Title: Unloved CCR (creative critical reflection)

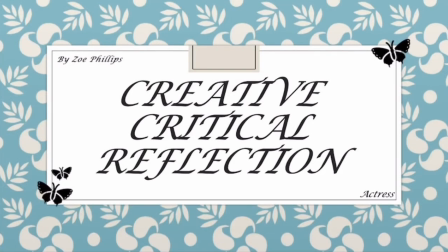My Creative Critical Reflection by Zoe Phillips. I am an actress in our movie, Unforgiving Love, also titled Unloved. My team members are Hunter Bird, my co-actor, Juliana Feliciano, our videographer, and Freya Odell, our director.
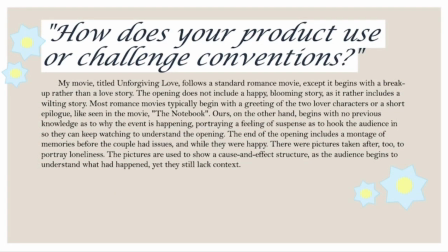How does your product use or challenge conventions? Our movie, which is a romance, does not follow the typical introduction of any other movie. Therefore, it challenges conventions. The opening scene involves a breakup, rather than an introduction to characters, a meeting,
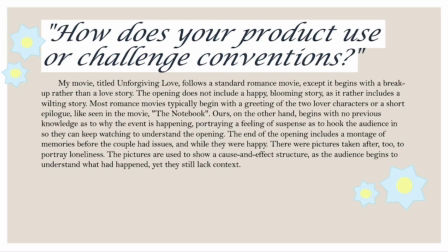or even sometimes an epilogue, as seen in the hit movie from 2004, The Notebook. Unforgiving Love also includes a photo montage at the beginning of the introduction to portray a cause and effect structure, as to hook the audience in, but not yet give them context on the scene.
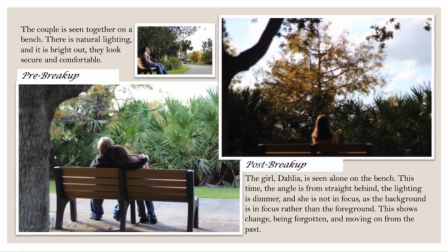Here are some photos as an example of what I mean when I say a cause and effect structure. One picture shows the couple together, while the other shows Dahlia, our female character, alone. She is also in a darker, blurry setting, used to show their relationship being forgotten and destroyed.
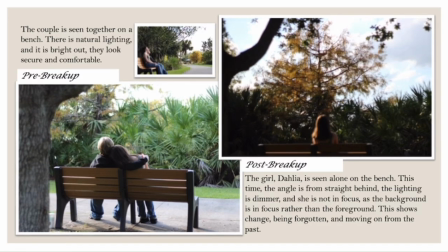The photos are taken in the same setting to show that their previous relationship will not be the same as before, yet still emit a familiar feeling towards the audience. Because there is not yet context, though, the audience is hooked in to see the reason behind these photos and the opening scene, which is not often done by other romance movies.
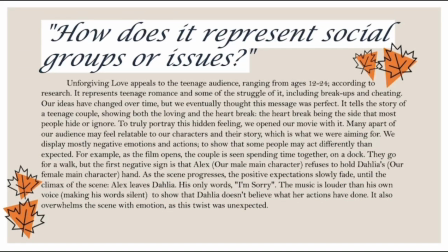How does it represent social groups or issues? Unforgiving Love is directed towards the teenage audience, ranging from ages 12 to 24. In order to appeal to this audience, we used common issues in this age range. Some of these issues include breakups and cheating.
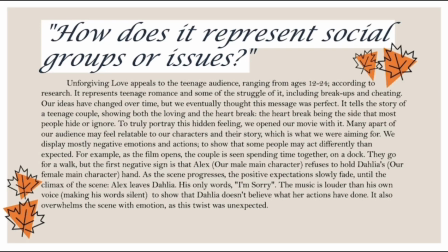We all work together using our own experiences to create a true, heartbreaking message, and also to display the positives and the negatives of teenage love and relationships. Having such a sorrowful scene hit the audience first will be needed to get our meaning across and to enhance the intensity of emotions.
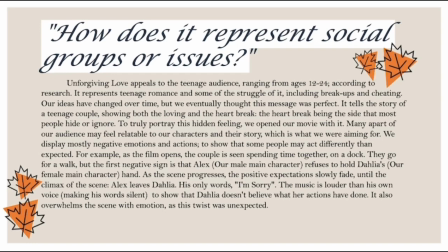We also used non-diegetic music, produced by Leve, to portray a real feeling of sorrow. Since most teenage couples today are influenced by the media and music, rather than face-to-face speaking, we used it in our film to relate to our audience.
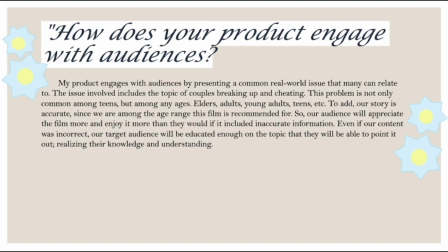How does your product engage with audiences? Our film follows a common event that anyone can experience, making it easy to relate to and truly amaze our viewers. Since me and my group members are of the targeted age range, too, we have accurate information that we can share with our peers, who can also confirm our accuracy.
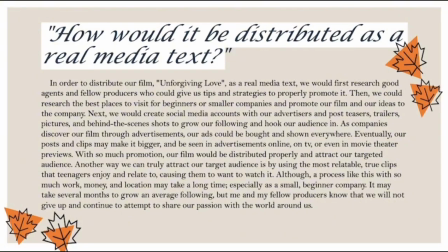How would it be distributed as a real media text? Me and my group would research areas that would be best for companies just starting out, like us. Once our research is completed and we found other producers or agents to help us advertise, we would create social media accounts such as YouTube,
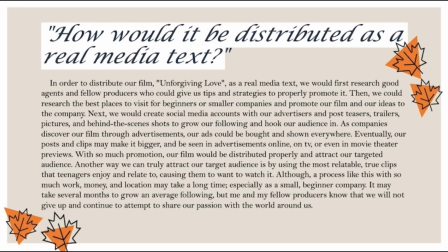Instagram, or TikTok to post trailers and behind-the-scenes clips to provide the audience a reason to see our film, hopefully drawing in our targeted audience. If our accounts get popular, there is also a possibility of a larger company displaying our advertisements in larger areas to bigger crowds.
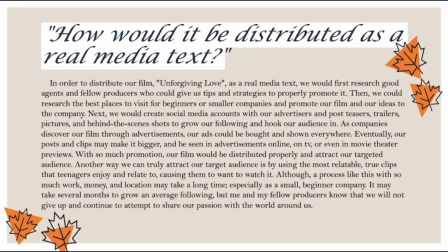A lot of work, time, and money would be needed to achieve this, though. Therefore, me and my group would need to work hard and not give up throughout our journey.
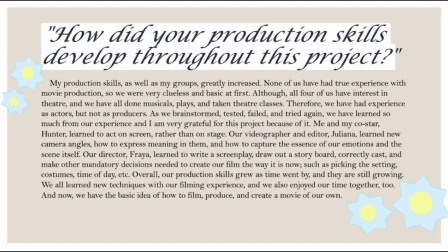How did your production skills develop throughout the project? My production skills, as well as my other group members, got much better than before. None of us had ever had experience behind a camera, or even in front of one. All of us had experience in musical theater on a stage, giving us acting experience.
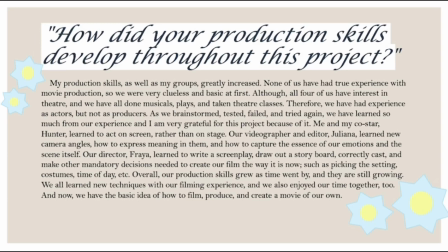But it is very different compared to on-screen acting. We each learned new skills throughout this process, though, that will be useful in the future. Me and Hunter both learned movie acting skills, and how to properly act in front of a camera. Juliana learned new techniques with her camera and how to capture our emotions as well as the scene's emotions in her work.
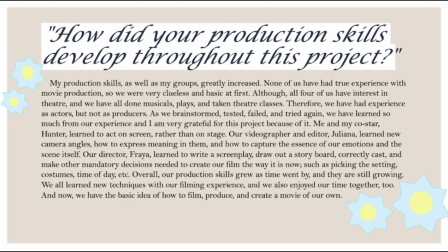Freya learned to write a screenplay, cast, and draw out our final storyboard. In the end, we all worked together to create this film and have upgraded our production skills.